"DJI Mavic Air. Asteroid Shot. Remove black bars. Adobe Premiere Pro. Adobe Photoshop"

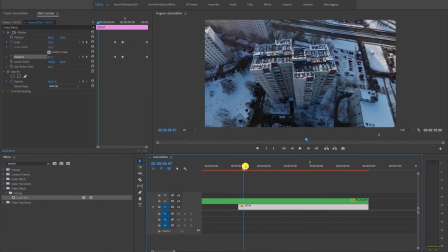12:26 Идеально они не совпадут, примерно это делаем. Анимация неба на заднем плане начинается с этого кадра, когда его еще не видно в кадре.
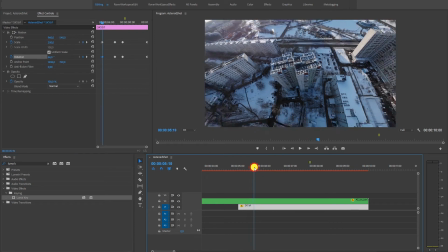12:34 Поэтому нам надо подобрать такие начальные значения, чтобы когда оно войдет в кадр и появится, его движение совпадало с движением неба на переднем плане.
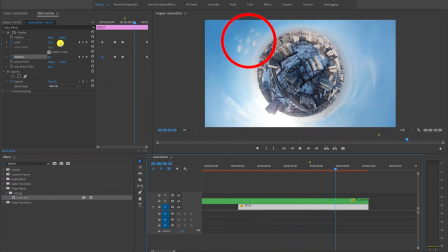12:44 Мы видим, что вот на этом вот промежутке происходит сильное расхождение в облачках, поэтому мы корректируем.
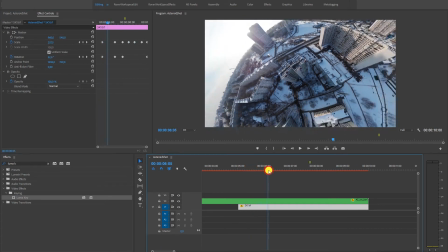12:54 Итак, мы закончили анимирование движения неба и главного клипа.
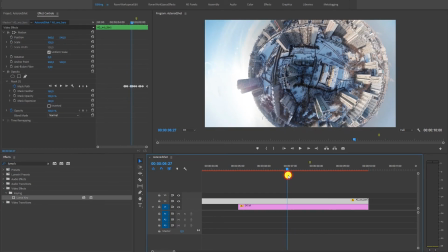12:57 Какие-то неровности есть, но когда это все происходит быстро, в процессе просмотра, то зритель не успеет заметить эти неровности.
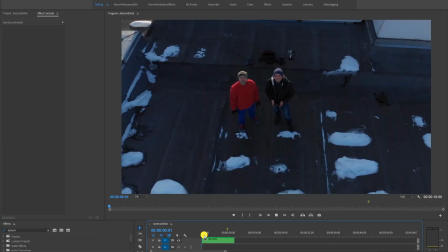13:05 Давайте мы вот это перенесем в Nest. Хочу, чтобы вы обратили внимание на то, с какой скоростью движется изображение.
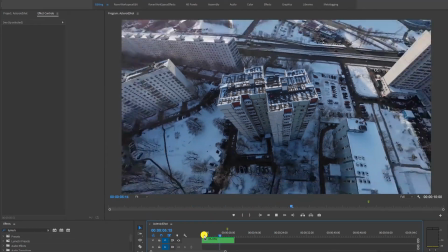13:14 Средняя скорость. Чуть быстрее и еще быстрее. Мне не нравятся вот эти перепады скорости, во-первых.
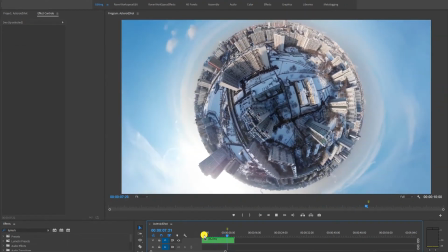13:22 И в принципе я хотел бы, чтобы отлет был более быстрым.
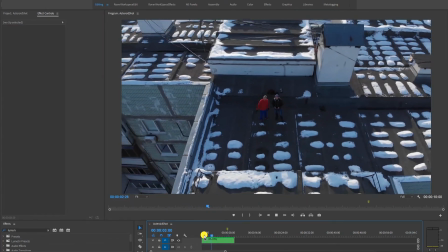13:26 Чтобы посмотрели, и здесь мы уже ускорились и так тут есть два переходных момента одно ускорение и второе ускорение они происходят вполне себе резко
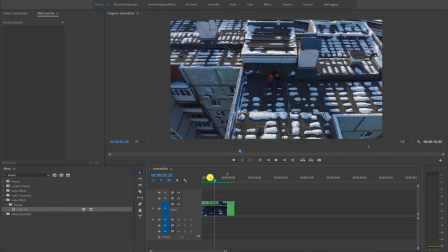13:34 мы можем найти этот момент на видео вот мы идем по кадрам видим как меняется изображение вот сейчас летит с одной скоростью а вот тут он резко ускорился вот была одна скорость резко скорость мы здесь разрезаем
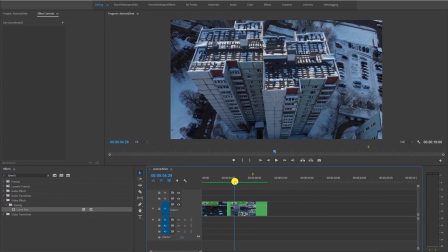13:51 клип кнопочка c разрезать еще второй такой же момент вот этот момент вот резко здание прыгает вот оно было на одном уровне здание прыгнул
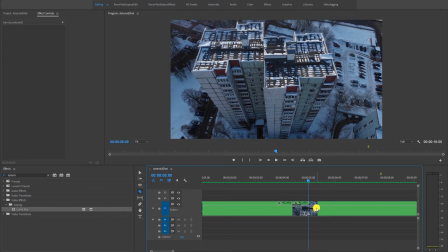14:08 резко вот этот второй момент делаем второй кат здесь по моим замерениям
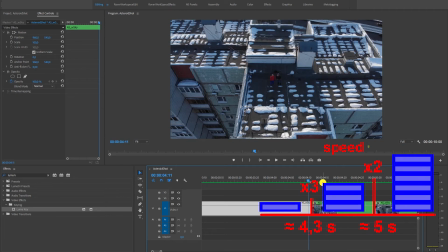14:14 на границе 1 и 2 клипа разница в три раза то есть если скорость x то здесь скорость 3x и разница между вторым и третьим клипом в два раза поэтому чтобы все это сделать более плавным и более быстрым мы будем работать сейчас со скоростью
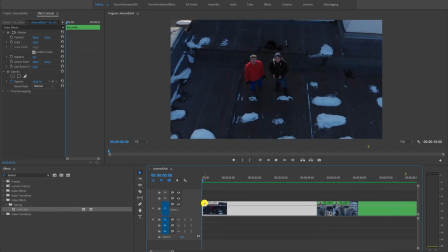14:31 клипа для этого мы правой клавиши жмем вот на этот значок выбираем таймер мэппин
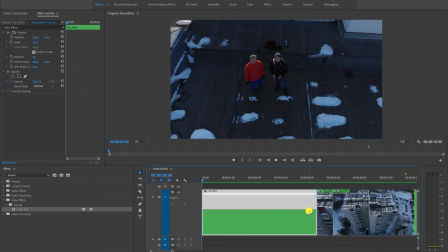14:37 теперь вот эта линия означает скорость с какой воспроизводится клип
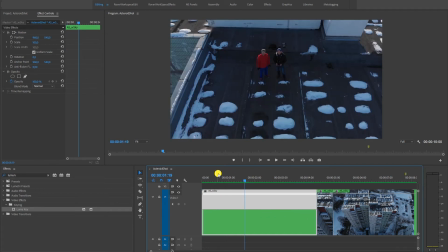14:43 нам надо чтобы он где-то здесь вот мы посмотрели секунду на героев и чтобы он где-то здесь начал ускоряться и дошел до 300 процентов Нажимаем Ctrl, ставим точку Теперь если мы поднимаем вот эту вот паровую планочку Вот она поднимается до 300%
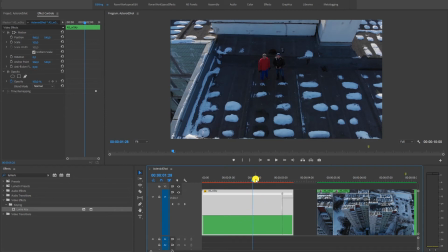14:59 Левая сторона при этом осталась на 100% То есть сейчас здесь у нас идет воспроизведение со скоростью 100% Здесь 30% Нам надо,
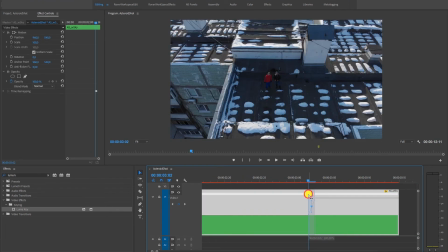15:07 чтобы этот переход был плавным Расширяем вот эти вот границы И нам надо перейти к такому положению Когда верхушка вот этой горы, она совпадет с границей кадра Чтобы мы постоянно ускорялись до 300% И дальше перешли плавно в следующий клип.
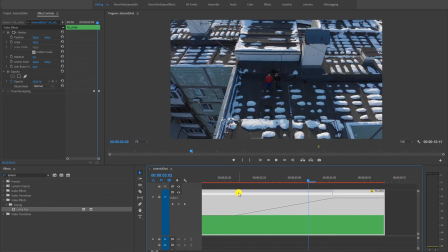15:23 Поэтому мы расширяем границы и подбираем нужное положение вот этой точки ускорения.
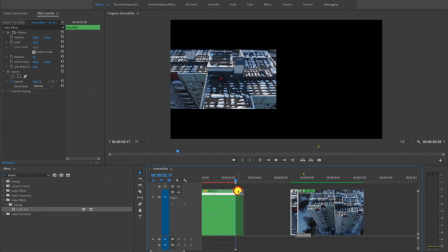15:29 Вот мы этого добились. Подставляя второй клип, убеждаемся, что у нас идет плавный переход.
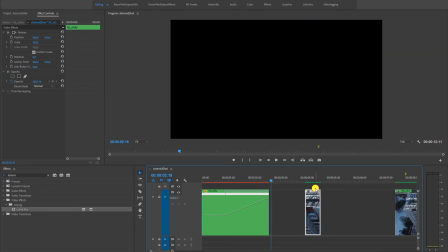15:35 Да, никаких прыжков, ничего нет. Теперь со вторым клипом делаем такую штуку. Тоже работаем со скоростью.
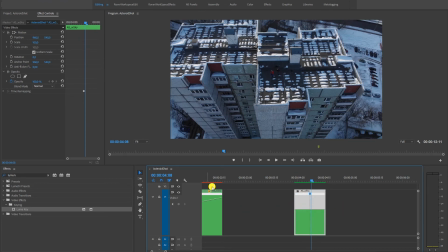15:41 Теперь у нас левая граница должна быть 100%. Эта скорость будет совпадать с концом вот этого клипа. И правая граница должна быть 200%. поднимаем до 200 и делаем, чтобы этот переход был плавненьким.
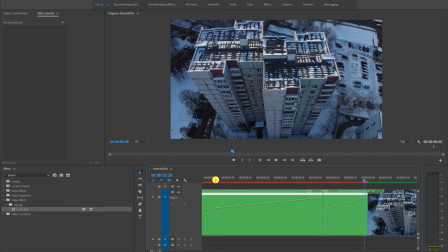15:54 Проверяем, насколько плавно работают границы переходов. Снова все эти клипы объединяем, делаем Nest.
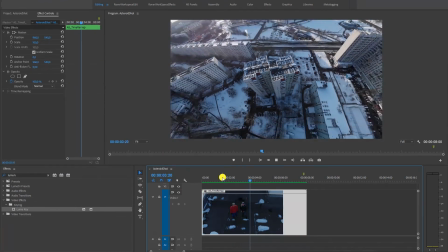16:02 Теперь наш клип немножко активнее, без дополнительных провисаний у нас постоянное возрастание скорости.
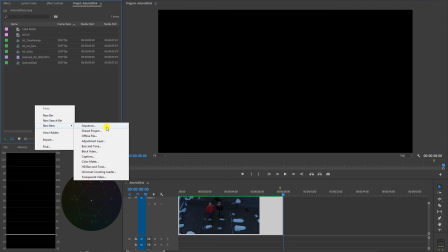16:08 Теперь, как мы работаем с цветокоррекцией. Создадим слой Adjust Note Layer, кидаем его над нашим клипом.
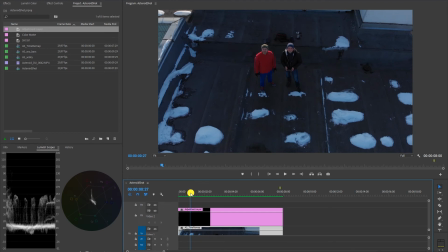16:16 Сложность с этим кадром в том, что он имеет два освещения. Это почти уже время предзакатное, поэтому на земле темно, этот кадр темный.
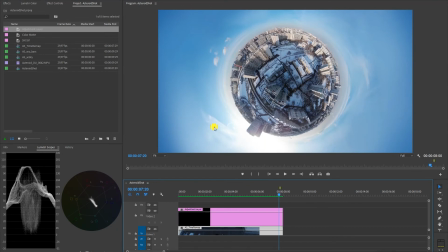16:26 Когда мы отлетели, вокруг нас небо, кадр светлый. Начинаем вот с этого темного участка.
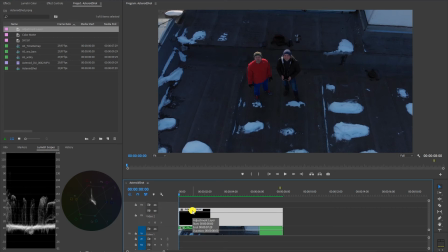16:31 Настраиваем цветокоррекцию в Adjustment Layer. Пойдем мм. Color.
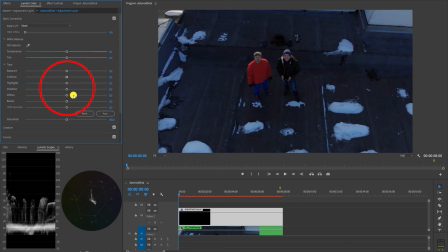16:39 Здесь мы не должны опускать черные места вниз, и тут все и так черно, тут нам надо только поднимать светлое наверх.
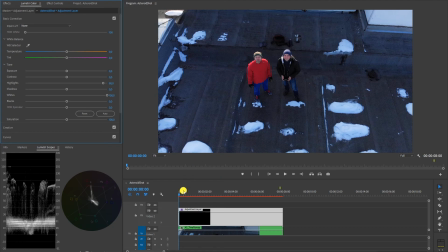16:46 Я яркость увеличил, и теперь, что мы видим, когда мы переходим к концу кадра, что у нас все слишком ярко.
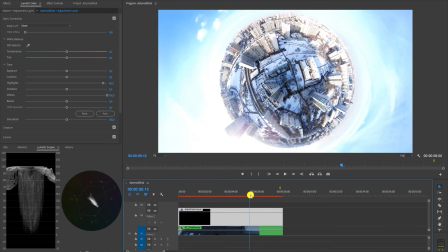16:53 Нас это, конечно же, не устраивает. Как мы с этим будем бороться? Мы настраиваем прозрачность этого слоя.
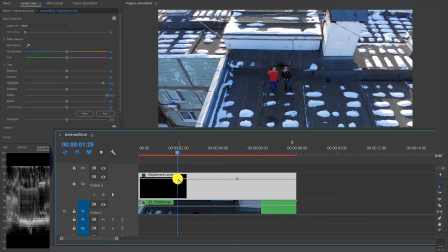17:02 Здесь сделали ключевую точку, здесь сделали еще одну ключевую точку и это упустили вниз.
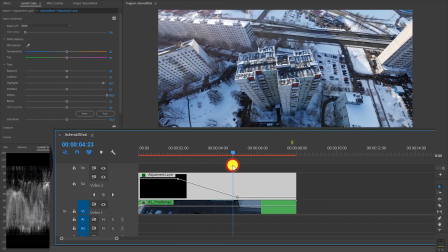17:07 То есть здесь у нас эффект работает сто процентов, здесь он уменьшается, уменьшается, уменьшается и мы видим наш оригинальный кадр.
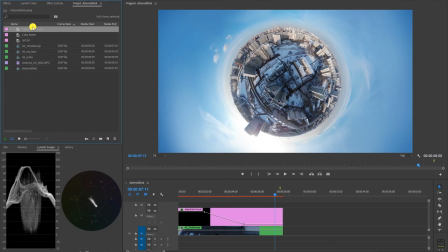17:15 Теперь нам надо корректировать вот эту часть. Снова берем Adjustment Layer, кидаем его сверху.
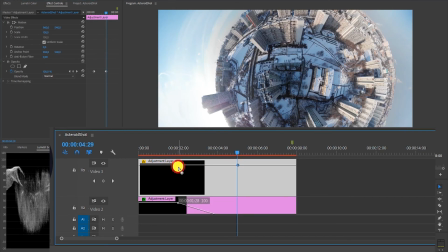17:22 Создаем симметричные точки. Только здесь мы опустим левую точку вниз, а правая будет на 100%. То есть те эффекты, которые мы применим, цветовые эффекты, которые мы применим к верхнему клипу,
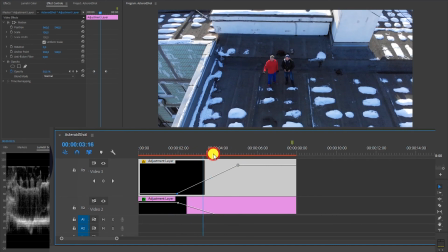17:33 они в начале не будут иметь влияния, а под конец как раз они станут 100%.
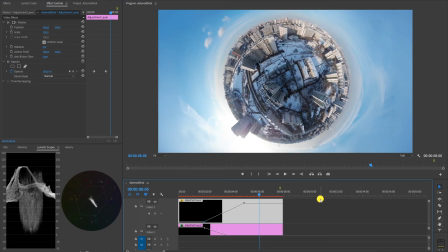17:38 Мой пример немножко подглючивает, и когда я делаю этот эффект, то у меня они работают неправильно.
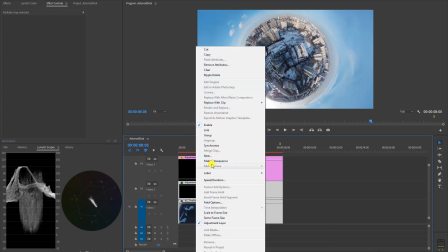17:44 Поэтому, чтобы это все заработало, я помещаю два нижних клипа в еще одну отдельную секвенс.
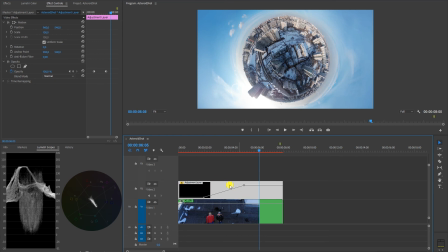17:50 Вот мы его спрятали, и теперь, когда мы здесь будем работать с эффектом, то у нас эти эффекты будут обрабатываться правильно.
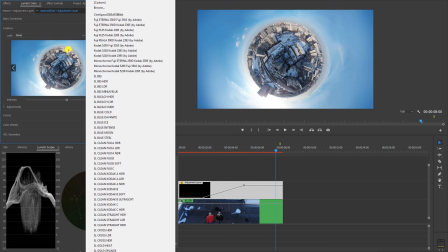17:57 Настраиваем эффект здесь. Мне нравится, как с этим луком выглядит небо.
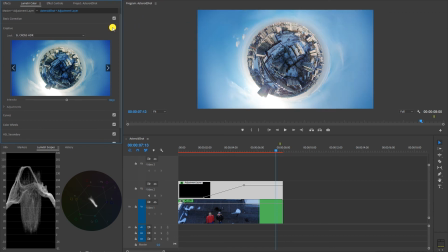18:03 Вот обратите внимание, вот без него небо такое плоское и с ним облака так ярко контрастно выделяются на фоне неба, поэтому я использую его. Но на 100% это слишком много будет выкручивать, может быть мы чуть поменьше и настроим базовые настройки.
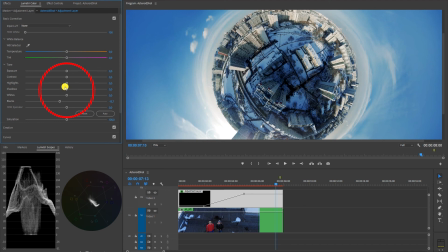18:18 Сделаем это немножечко совсем, просто добавим контраста.
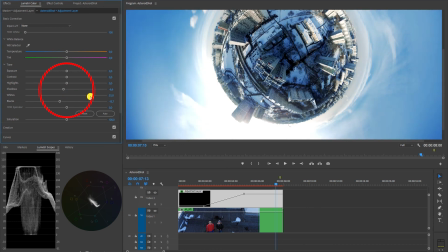18:23 В данном кадре нельзя сильно повышать вот эти whites, потому что у нас будет вспыхивать небо.
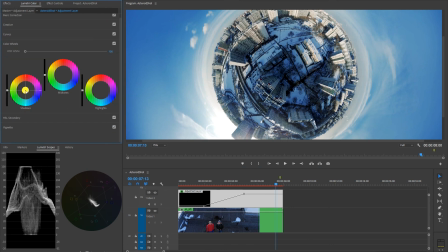18:29 Здесь я немножко с цветом поиграю, все слишком синее, немножко потеплее, немножко теплоты в этот мир.
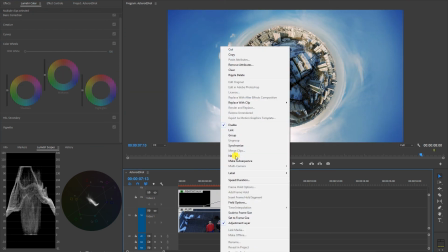18:36 Примерно так. И последнее, что я хочу сделать, снова погрузить их в отдельную сиквенс.
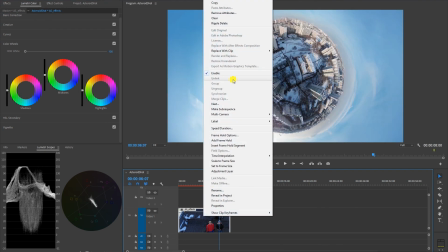18:41 И чтобы этот клип был совсем готов, я переворачиваю его скорость.
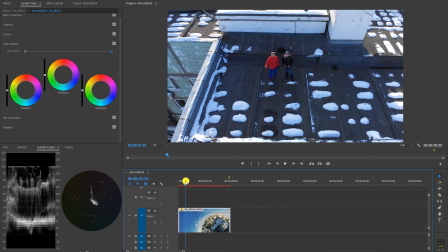18:46 Потому что мне кажется, что он очень выразителен, если мы начинаем вот с такого вида планеты и заканчиваем подлетом героем.
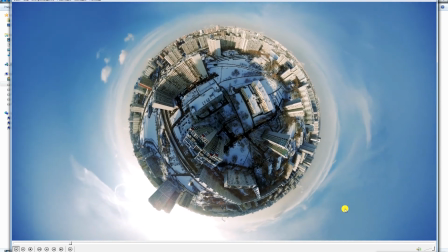18:54 Давайте проверим, что же у нас получилось.
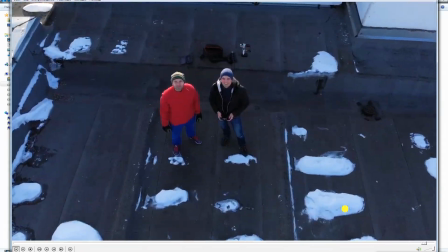18:59 Да, неплохо бы добавить сюда какой-то звуковой эффект.
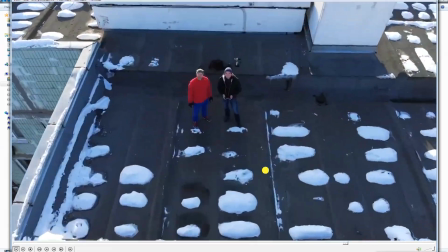19:02 Если это видео было для вас полезным, то, пожалуйста, подпишитесь, поставьте лайки, в комментариях напишите какие-то свои предложения.
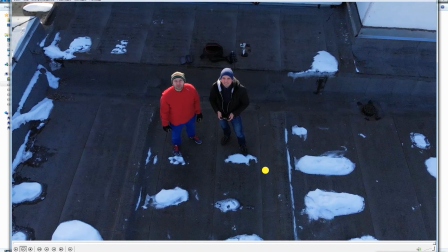19:09 Наверное, я не все делал самым оптимальным образом, что-то можно сделать лучше, быстрее. Пока, до следующих видео!